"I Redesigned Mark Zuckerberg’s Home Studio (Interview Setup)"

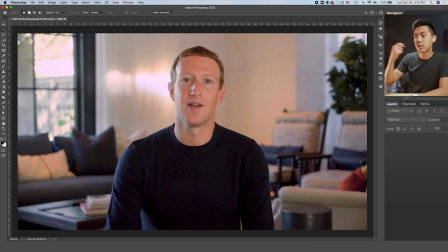If you squint your eyes a little bit, or if you're a glasses wearer like me, take off your glasses, take off your contacts, and you'll sort of just see these two large boxes on the screen,
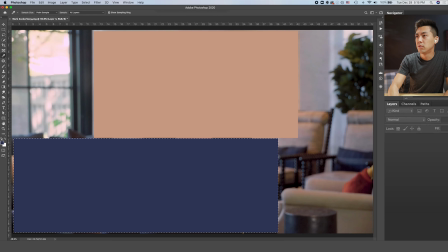where one right here, this one is right here. It's all just like the same color, right?
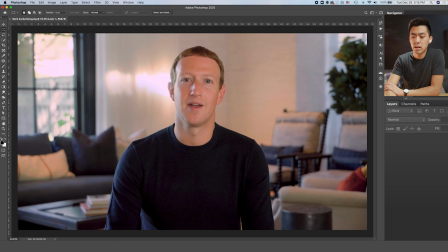And so what we want to do is we want to cut him out of the background a little bit. So one way for us to do that is by potentially changing the color of the background. So in real life, you would paint your wall, but because obviously we don't have access to Mark's actual space, let's paint the wall for him in Photoshop.
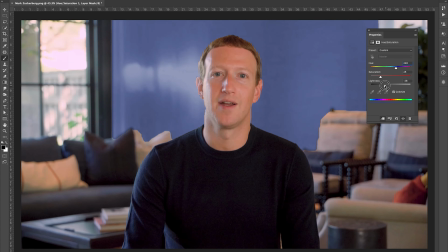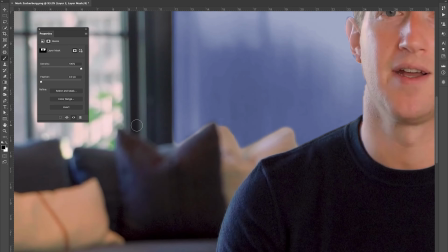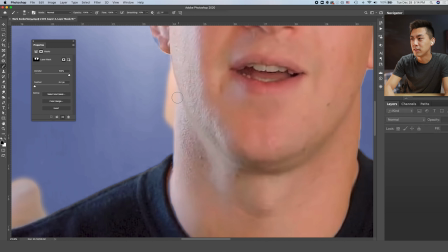And case in point here, I'm trying to cut Mark out of the background right here, and it's almost impossible to tell where his neck ends and where the wall begins. This is just another clue that his skin tone might be a little bit too close to the color of the wall behind him. So
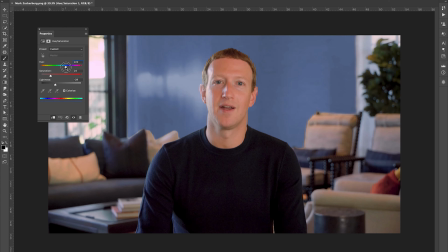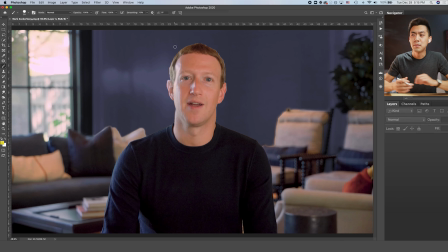All right, so the next thing I notice about this shot is the lighting. And lighting is this big, massive core piece of your studio that most people don't understand to look for. They intuitively know when something is lit well and it looks, wow, that looks so cinematic, or it looks like masterclass, for example. You got that masterclass look. And when it's not done right, when your lighting is off, people can sense that. And they often don't know it's because of the lighting, but they'll just intuitively know that something just doesn't look right.
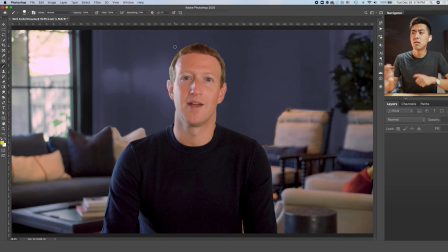It doesn't look normal. So here, I think Mark has done some stuff awesomely well. And the first thing being that because he has this light source here, he's got light kind of pointing at his face at this angle.
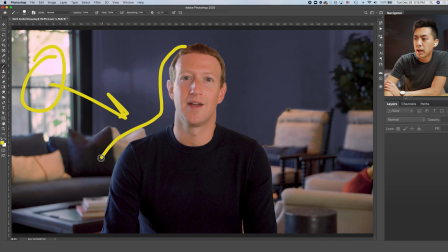So you can see he's got this edge light. This, we call it a rim light, an edge light, a kicker light, whatever you want to call it, on this side of his body. You see how the lighting casts this brighter glow on the side of him here? And contrast that with this side of his body. Right? You see how this side just feels so much more 3D, it pops.
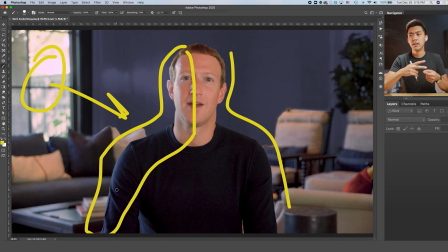You can tell that he's not just a magazine cutout that someone pasted onto another image, right? He's not a 2D flat person. Here he's really got these contours, and you can see in his shoulder here, everything pops.
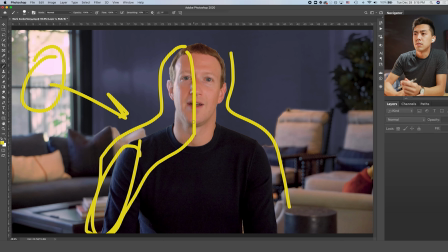And again, that draws our eye to the subject. In this case, it's Mark, right? And so you want to have some lights pointing at you, not just from the front, but from the sides as well. And in this case, this window happens to do that pretty well because it just happens to be there, right? And by the way, I think the window is a little bit bright, but we'll get to that in a little
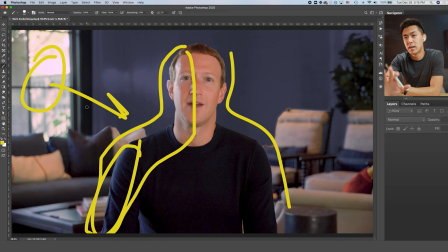bit. I'll show you a little bit how we can fix that and how you can fix that in real life in your studio if you want to have a window in the background. But anyways, the first thing we want to do is we want to add a little bit of that glow to the other side of Mark.
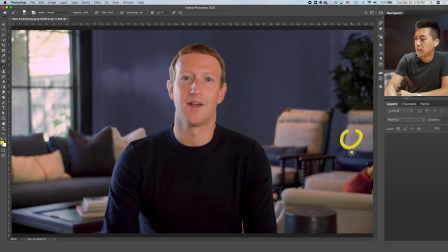And the way that we would do that in real life is you would normally have another light source here. So this is not a stick figure, this is a light. And you want to put this anywhere on the side. We're just going to draw it right here. And you want to shine some light right from here and shine some light onto you, the subject.
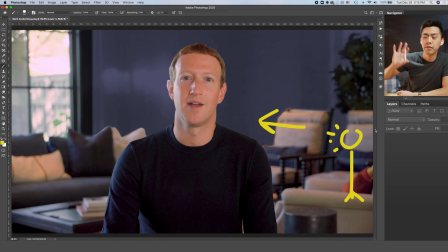And this would normally go off screen, off camera. But since I can't draw off camera in Photoshop, that just kind of picture that in your head being outside the frame. So what we're gonna do is we're going to use some Photoshop magic to approximate what that would look like.
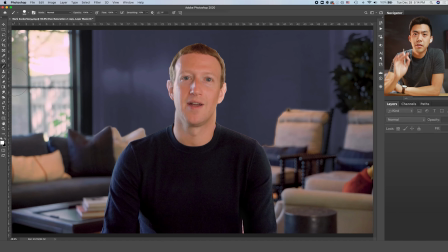All right, so this is Mark with a little bit of light painted in from the side. One other thing we wanna do here is we also wanna add a little bit of this spotlight to him. And this is a very cool subconscious effect to have on your audience. When you are under a spotlight, people assume that you are the person with something worth listening to.
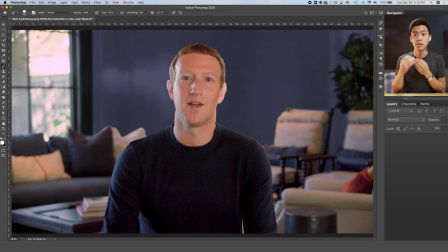They think you have something valuable to say because we associate spotlights with people who are on stage, whether you're at a concert that you paid to listen to, or someone giving a performance. We just naturally gravitate to those where we see a light kind of shining at them from the top.
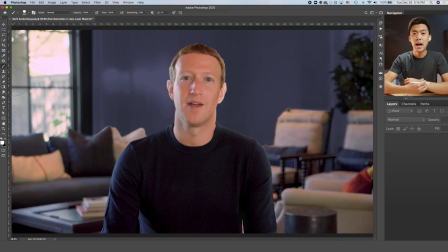And so in this case, what we want to do is we want to add that in the form of a hair light for Mark.